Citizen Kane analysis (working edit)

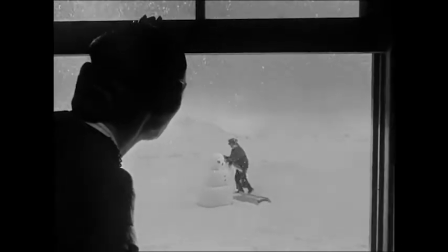[4:08]
In this beautiful bit of foreshadowing, we see Charlie Kane as a young lad playing with the sled in his own happiest moment that we see on screen.
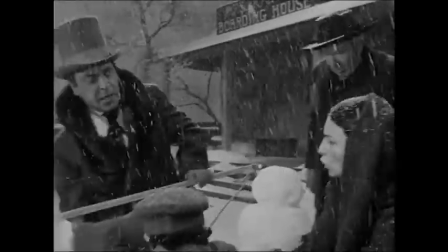[4:16]
This is the happiness that disappears once he is taken away from his mother's care. Kane's happiness comes with this Rosebud in his mind.
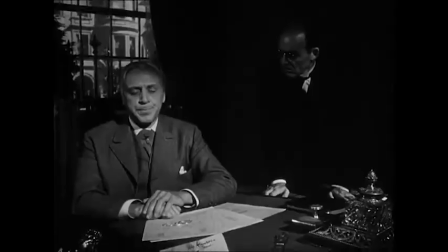[4:24]
Throughout the entirety of his adult life, Kane is unhappy. He acts up in school and as a result gets kicked out.
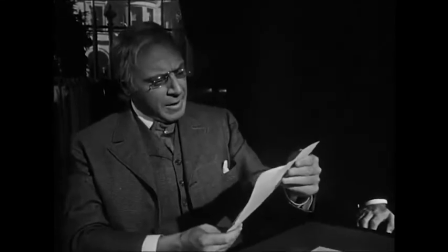[4:30]
He deliberately annoys all of his superiors, and he even builds an isolated pleasure palace, hoping in vain that this will make him happy.
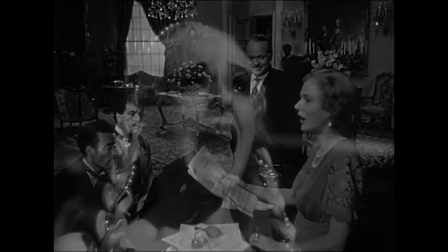[4:36]
Kane controls his wives in the name of what he thinks is love. Even his professional life is colored by the loss of the sled.
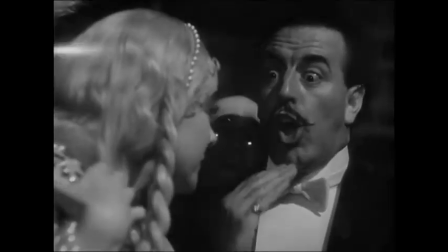[4:43]
His inability to control his happiness earlier in life leads him to climbing the corporate ladder so he can monopolize
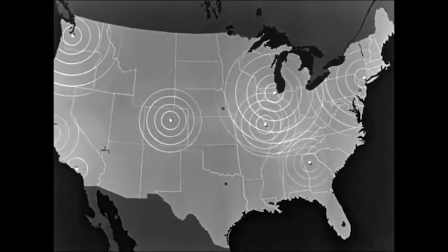[4:49]
and control every aspect of the news and those who work for him. He feels unfulfilled in his news position,
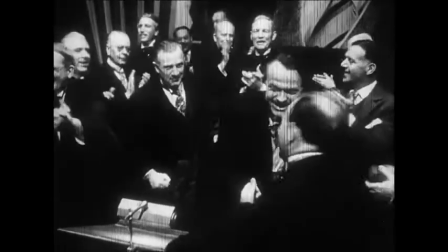[4:55]
so he runs for public office to gain more control and what he hopes to be a fulfilling life.
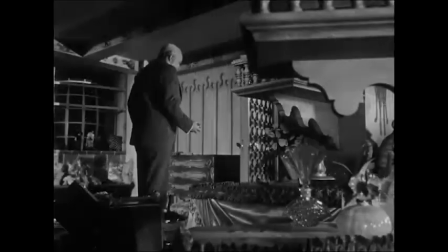[5:00]
What we can draw from this is that Rosebud is truly the symbol of Kane's happiness, the je ne sais quoi of his whole character.
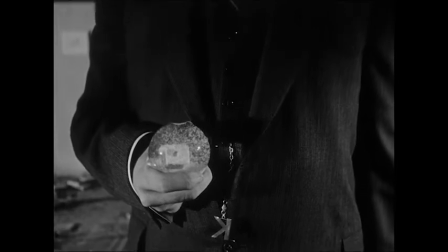[5:07]
The ironic twist of the whole plot that the reporters want to uncover but ultimately cannot.
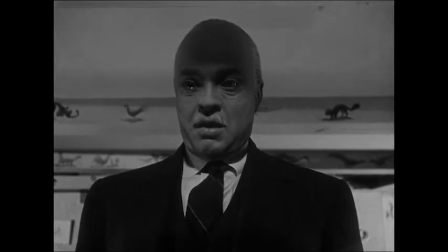[5:12]
Everyone in the story is certain that Rosebud is something minuscule and that Kane is just a mysterious man.
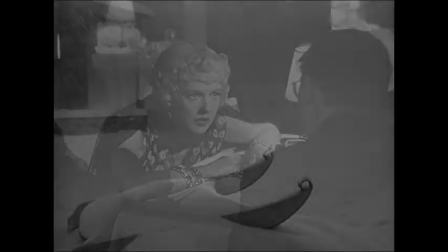[5:18]
Only the audience knows the tangible nature of this Rosebud and its monumental importance to Kane.
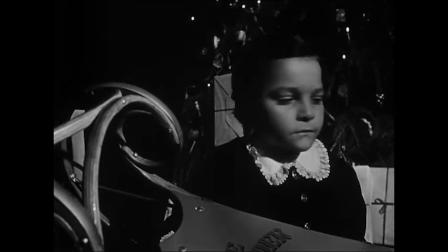[5:24]
In a life of luxury and immense spending, all he wanted was his simple childhood.
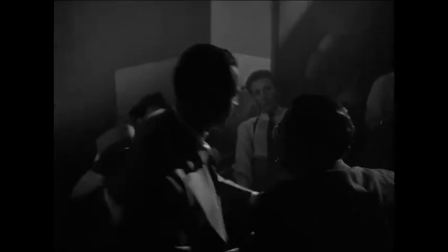[5:29]
This mastery of film and mystery is part of what makes Citizen Kane so inspiring, even to this day amongst filmmakers.
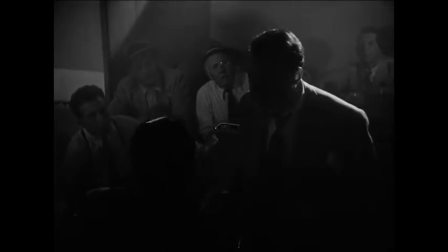[5:35]
Aside from its brilliant characters and story, Kane revolutionized the way films are made and how the public views filmmaking.
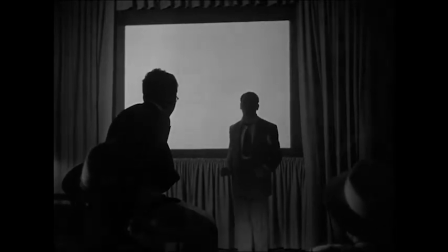[5:41]
What young filmmakers would see in Citizen Kane is the use of deep focus to convey a wealth of visual information,
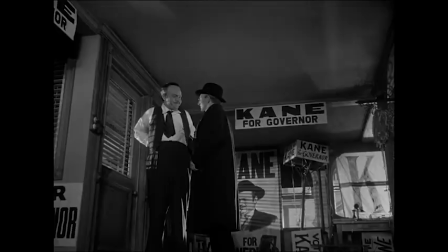[5:48]
the low-angle camera shots that imply a greatness, even a political defeat, mirrors that try to show Kane as the decrepit old man that he is,
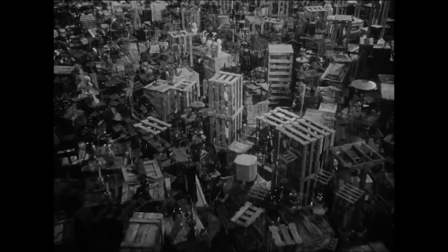[5:56]
while Kane ignores them, and the moving crane shots that build up to a tense revelation for the audience.
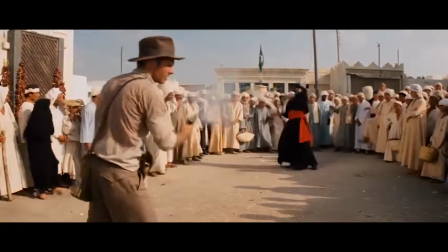[6:02]
Steven Spielberg is heavily inspired by the great directors of yore and shows what he learns from Citizen Kane by applying the same crane technique to his own opus,
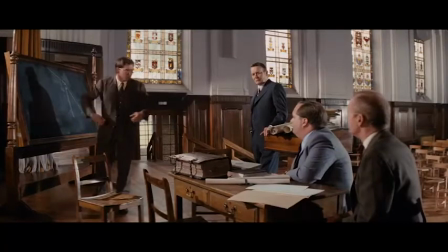[6:10]
Raiders of the Lost Ark. The whole film centers around a lonely researcher just trying to find the missing piece to a puzzle,
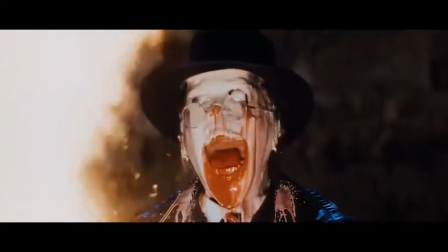[6:16]
and upon the discovery of the powers of this artifact, they must place it away in a warehouse where no one will find it and use it for evil.
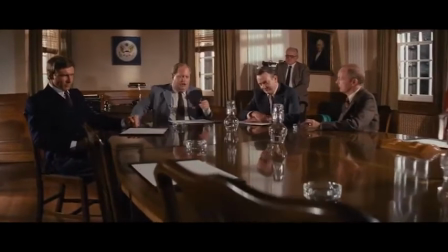[6:22]
While this differs in the fine detailings from Citizen Kane, all the base elements are present.
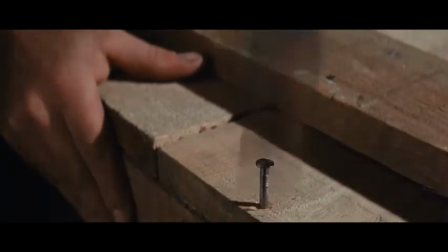[6:27]
There is the plot-important object that is sought after by all, the beautiful zoom-out crane shot,
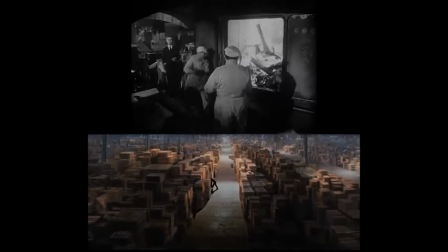[6:33]
and the unceremonious disposal of the object that the audience has worked their emotional cores over for the entire running time.
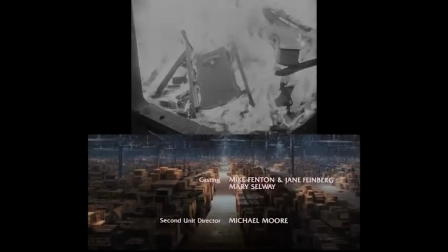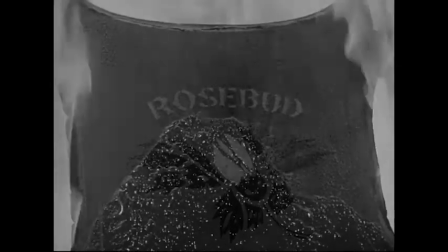[6:48]
Citizen Kane is a movie that spans several generations of filmmakers and will continue to do so for generations to come.